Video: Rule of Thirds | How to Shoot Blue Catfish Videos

Rule of thirds, rule of thirds, rule of thirds. Now, there's this thing called shot composition. I'm the main subject of the video, but I'm not sitting dead center on the camera. I'm offset by about a third. Even some foreground elements here are offset by a third. You know, the truck here is offset by a third, those sorts of things. See, it doesn't look right. It looks unnatural. It looks weird. It looks contrived. It looks fake. You don't put your main subject in the very middle of the lens. Think of a tic-tac-toe grid. Either it needs to be a little off to the third, side by a third, the other side by a third, or the top or the bottom. See, just think about it. You know, as you're sitting there, wherever you are, just look around. What is actually dead center in front of your eye, between your eyeballs? Almost nothing. Almost everything is either over here or up here or down here or over there. Asymmetry is a perfectly natural thing. We know something's man-made because it's all perfectly symmetrical. You don't see perfectly symmetrical trees or perfectly symmetrical hills or perfectly symmetrical mountains.
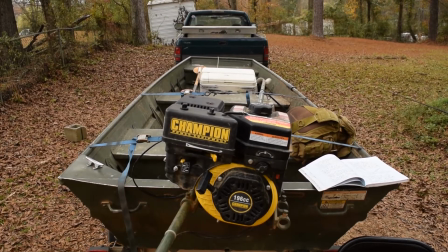(1:07)
Asymmetry makes it look more natural. See how that's just dead center? It doesn't really look all that great, right?
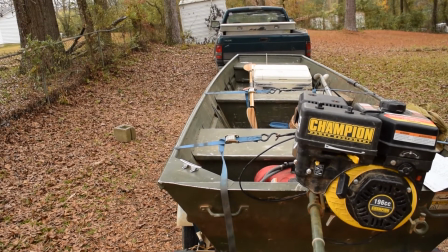(1:13)
It's just a regular old picture. Exactly the same shot. All we did was move over like literally 2 feet.
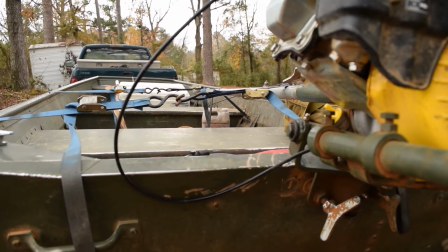(1:19)
And now we have a strong third composition here. Okay, here's a third composition as well, except the third is in the bottom part of the screen.
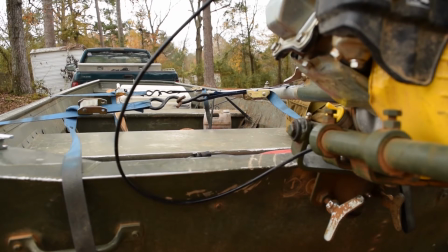(1:26)
We got a little bit closer up and we just went lower. The shot, the main subject, the boat, is in the bottom third of the photo.
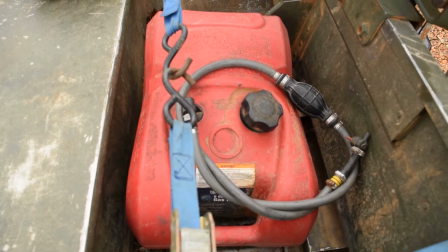(1:34)
Again, here's the gas tank. You've seen this tank before, dead on center.
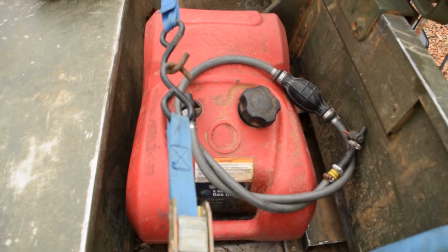(1:39)
Well, it just looks, well, yeah, it's a gas tank, but you know, you don't even realize that there's something unnatural about that.
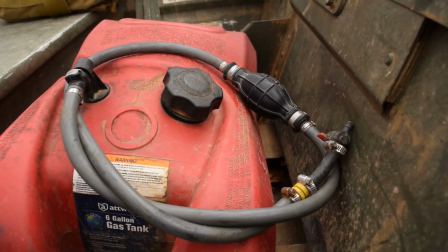(1:46)
Same gas tank, now that looks a whole lot more natural, a lot more intimate, a lot more involved.
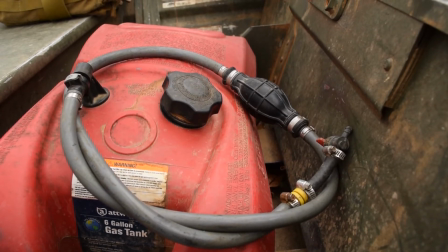(1:53)
It's slightly closer in, but not by much.
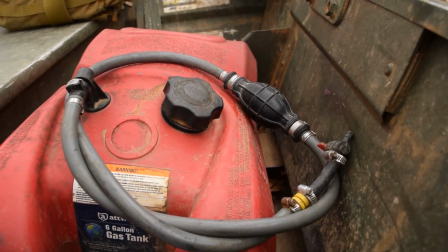(1:56)
You know, all I did was, I'm just resting my hands on the boat so I don't hurt my back. But we got a strong left composition here on this strong rule of thirds.
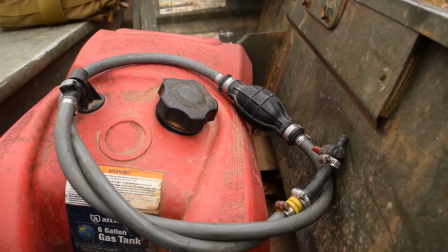(2:04)
You don't even realize that's what it is, but it does. Your brain says, oh, I know what that is. And it's a lot more comfortable.
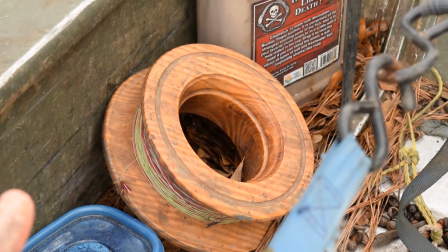(2:10)
Okay, you've seen my favorite handline reel there, right dead in the middle of the screen. It's there, you know it, but it's like, whatever, right?
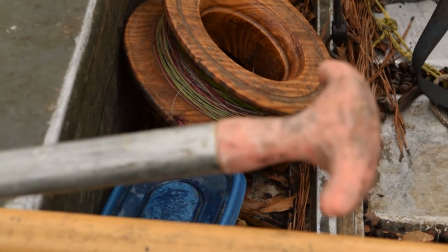(2:18)
I don't care. Same stinking handline, it's just the rule of thirds is on the top.
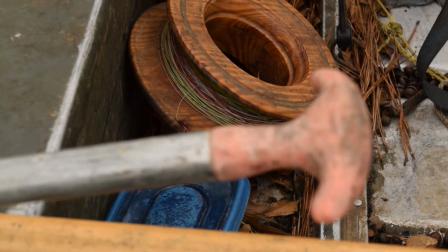(2:23)
Looks far more interesting because you got a little bit of foreground element there.
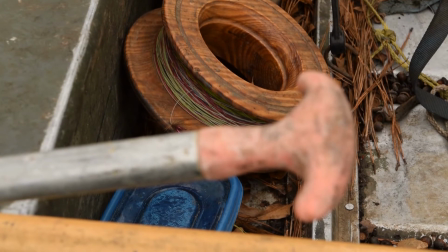(2:27)
But the main thing, the main subject is in the top third of the screen, not dead center.
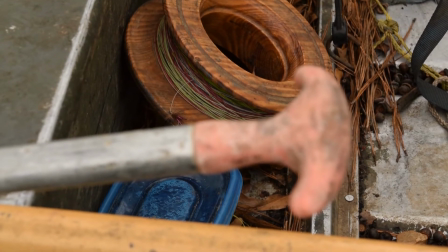(2:32)
You know, just imagine a tic-tac-toe block, and your camera should have a tic-tac-toe grid to it,
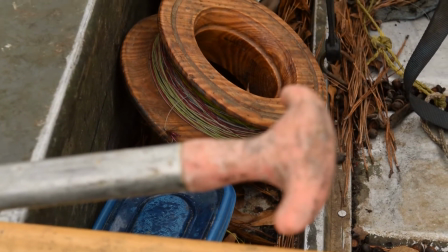(2:39)
and you can literally just keep it out of the center portion or the center crosshairs or the center blocks,
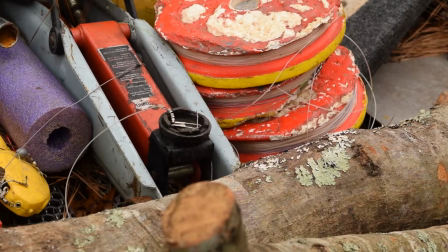(2:45)
depending on how your grid is laid out. Okay, here's the junky bed of my pickup truck.
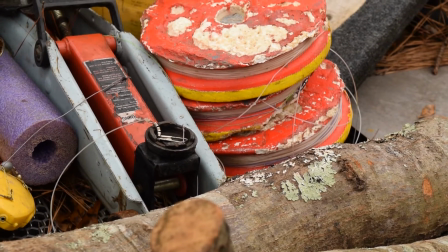(2:50)
Old jack and those old things there. Still same thing.
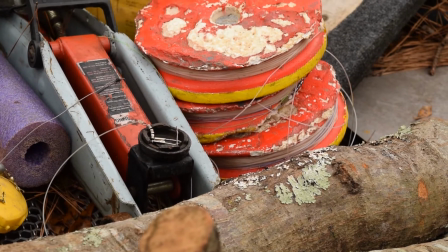(2:55)
That jack is in the left third.
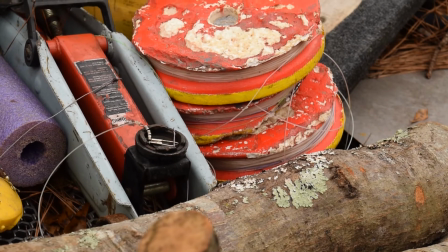(2:58)
The jugs there are in the top third, and it's actually pretty neat.
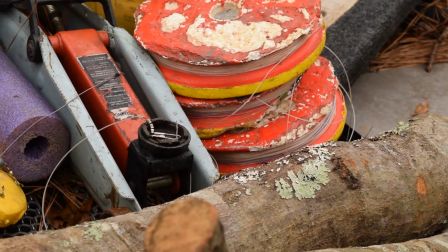(3:04)
And even you have that foreground element with that oak branch there in the bottom third.
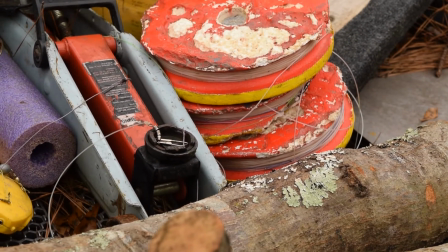(3:08)
So strong rule of thirds composition all around there, and it's just much more inviting.
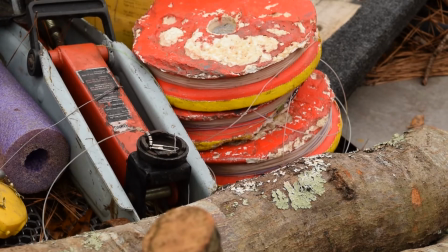(3:14)
It looks much more real. It looks like, whoa, this is a real picture. Okay, so here's the last engine I blew up.
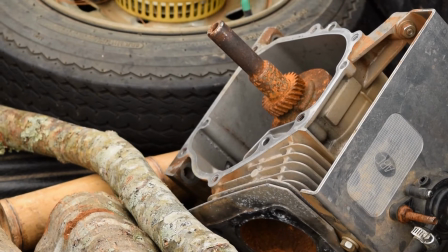(3:20)
Whatever, and it's just a hunk of metal, right? Now, all of a sudden, all we did was move the camera literally like, 3 inches.
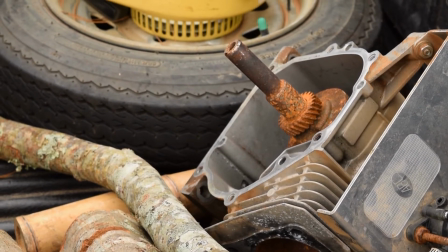(3:28)
Far more interesting picture. Again, we have some foreground and background elements naturally, but when you put things in a strong rule of thirds composition like this,
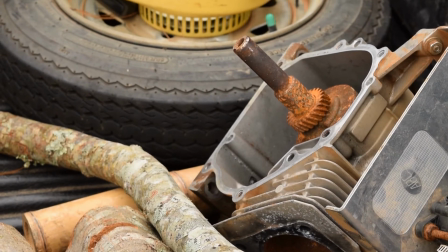(3:37)
you have some natural foreground and background elements that make the image,
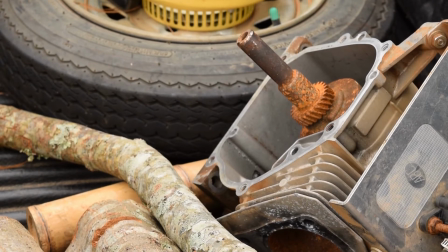(3:43)
what would otherwise be a static image, far more dynamic.
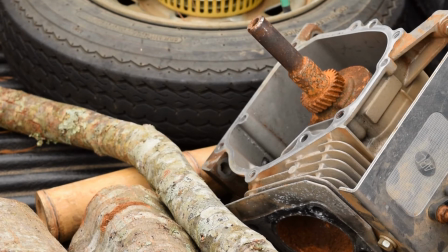(3:46)
Although I'm sitting in the boat, you'll see that the camera is offset, and I'm sitting usually off to the right side of the screen.
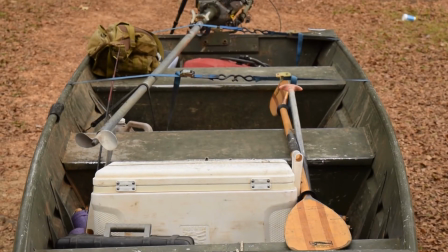(3:54)
That's for a reason. Okay, here's the boat here from the front, from the bow.
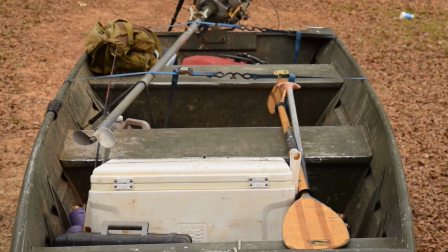(3:59)
All dead in the middle, right? It's like whatever, it's just another boat, you know.
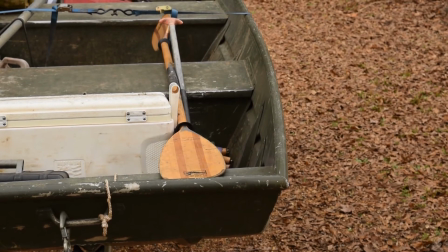(4:05)
Now this is far more interesting, right?
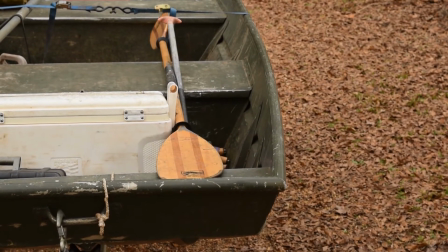(4:07)
There's another shot, right, it's on the strong rule of thirds based on the paddle there.
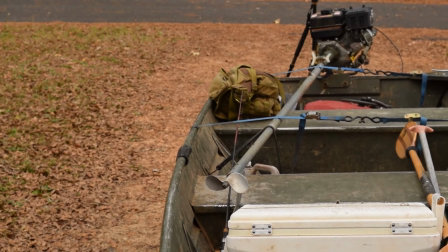(4:14)
Same shot, same boat, we just moved the camera about 3 inches, and once again we have a far more interesting shot here.
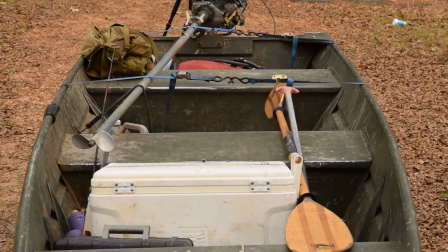(4:20)
Instead of just having this boring boat, you actually had something very interesting. Okay, here are my catfish jugs.
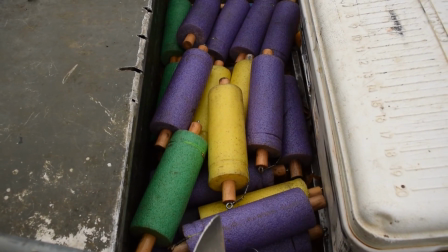(4:26)
You've seen these a bunch of times. What's special about it? Not much, right? This is far more interesting.
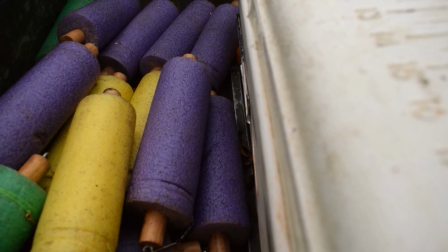(4:32)
You have this foreground element of the cooler, and you have the jugs themselves.
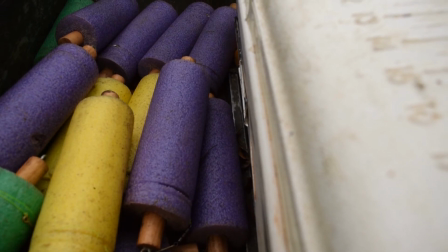(4:37)
Far more interesting. Far more delightful for your eyes to look at. It just looks real.
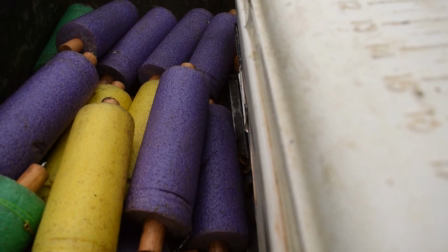(4:42)
They're just, I don't understand it. Nobody knows why this works, but rule of thirds work. Okay, so there's some good shots there, so go and try that. Do that in your photography, do that in your videos, do it in your fishing videos. Whenever you shoot anything, make sure it's offset by a third above or below, left or right. It's one of those subtle things that most people don't know is at work, and people will watch longer and subscribe and do all the things you want them to do for your YouTube channel. So go do that, and I'll see you later.